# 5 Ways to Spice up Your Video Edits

Let's spice up this video. Today I'm giving you some spicy tips to spice up your edit. If you're ready, let's jump on in. The first tip is to use animation. Now animation is a super broad term, but it can be anything from simple animations like shapes animating on screen or some cool text animations, which are all in my toolkit by the way. but it can even go to even more complex animations that you see on Disney and Pixar animated films. The only real limitation is your imagination or your knowledge I suppose.
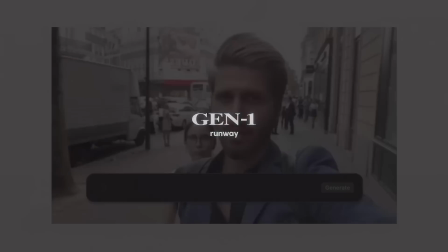(0:40)
For today's example I'm using Runway Gen 1's AI to generate more complex animations for me.
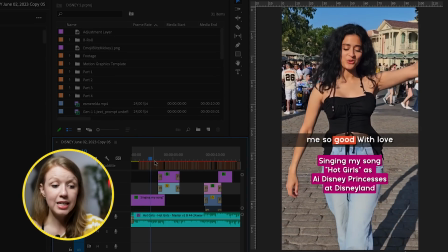(0:45)
In a most recent example for Shoba Music I edited this TikTok where she was dancing and then she transformed into these Disney princesses and I
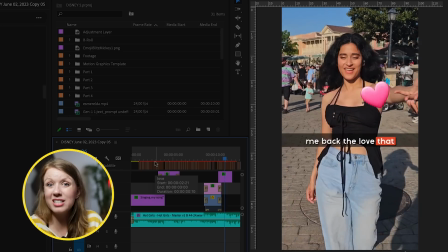(0:54)
chose to do this because she actually filmed this at Disneyland but you couldn't actually see that she was at Disneyland so by adding in these animations it just
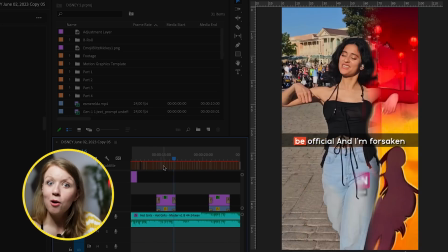(1:03)
helped make it more dynamic.
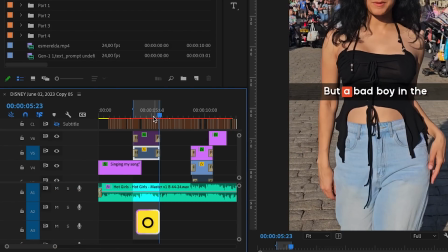(1:05)
So set in and out points around the part that you want to export from your video and then export it as an mp4 and upload it to runway.
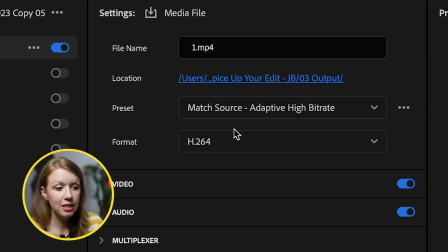(1:13)
I recommend exporting it in the h.264 format in match source adaptive high bit rate and then export.
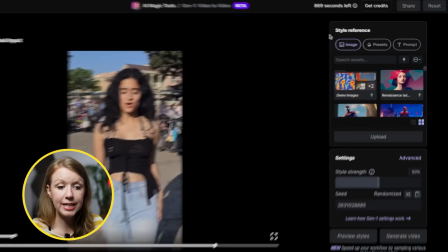(1:19)
So to animate with runway gen one you can give a style reference image preset or text prompt.
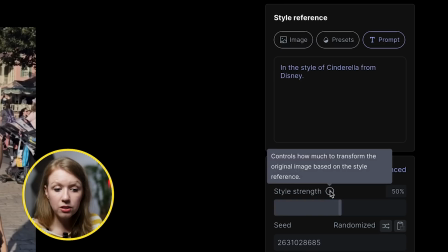(1:25)
Let's try in the style of Cinderella from Disney and we can increase the style strength which controls how much to transform the original image based
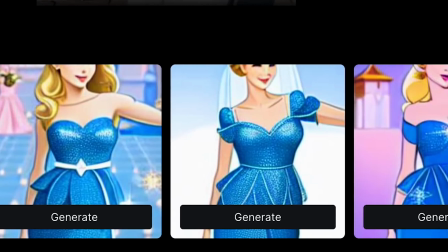(1:33)
on the style reference so now we have a variety of different styles to choose from and once we find one we like we can click generate this will
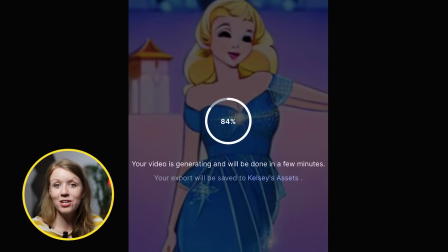(1:41)
then take the movements of Shuba and apply those animation styles to her so obviously I tested this out a bunch until I got the result that
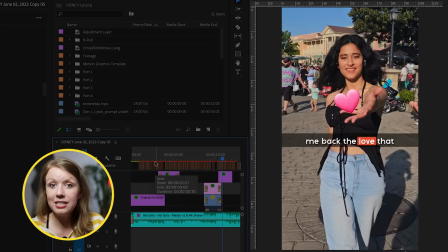(1:50)
I wanted for the final edit and I repeated this for every single Disney princess that we included in her tick tock you can also do a popular
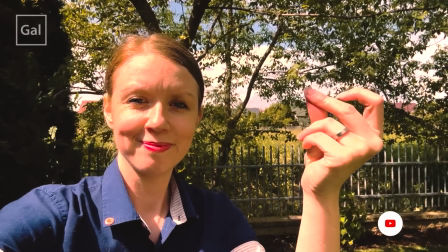(1:58)
trend right now called world jumping where you snap and you can use runway to transform your world and
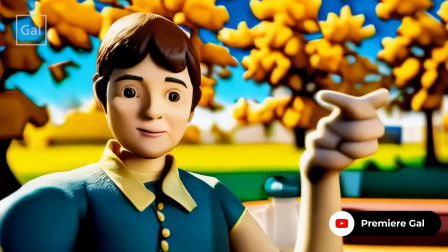(2:05)
i actually made one here it is after each edit a bite of spice speeding up or slowing down your videos seems like the oldest trick in the book but using it creatively can separate amateur
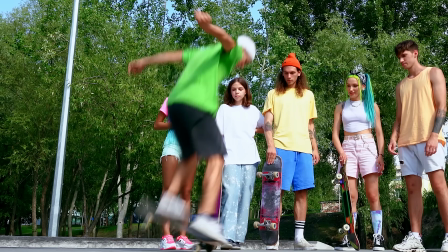(2:25)
edits from the fabulous ones I mean you definitely don't want your videos looking like this here I have footage of someone walking through the forest it's kind of meh what if I want the footage to speed up in the beginning or the end let's just cut to separate the parts I want to
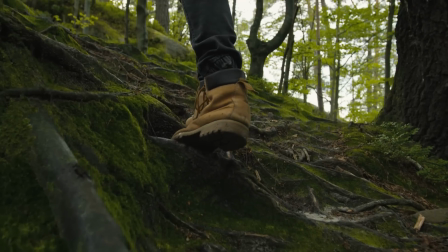(2:42)
have at different times and And since this stock footage is already slow-mo,
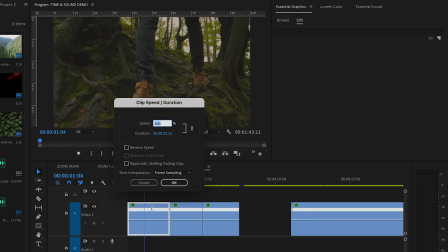(2:47)
I will select the beginning and the end portion and press Ctrl-R or Command-R if you're on a Mac and this will bring up the clip speed duration.
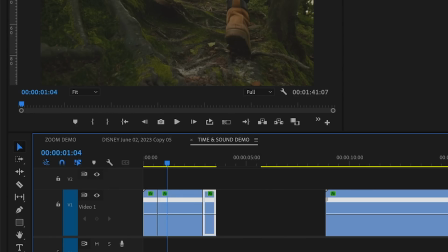(2:55)
Speed it up to around 400% and this is the result. It's more interesting now but when the speed changes it's abrupt. This is where time remapping comes into play.
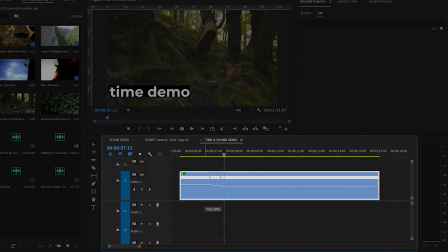(3:08)
With time remapping I was able to use the pen tool to create keyframes on where I want the speed to change and even expand the keyframe point to have the speed change more gradually. And one thing you can't forget when you're changing speed is frames per second.
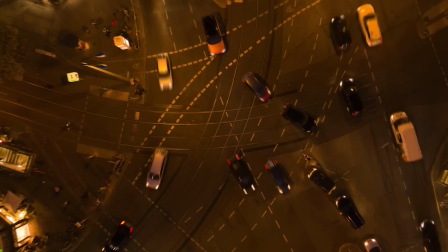(3:27)
The reason you might see a lot of slow-mo shots looking choppy is because some editors don't know how important the video's fps is.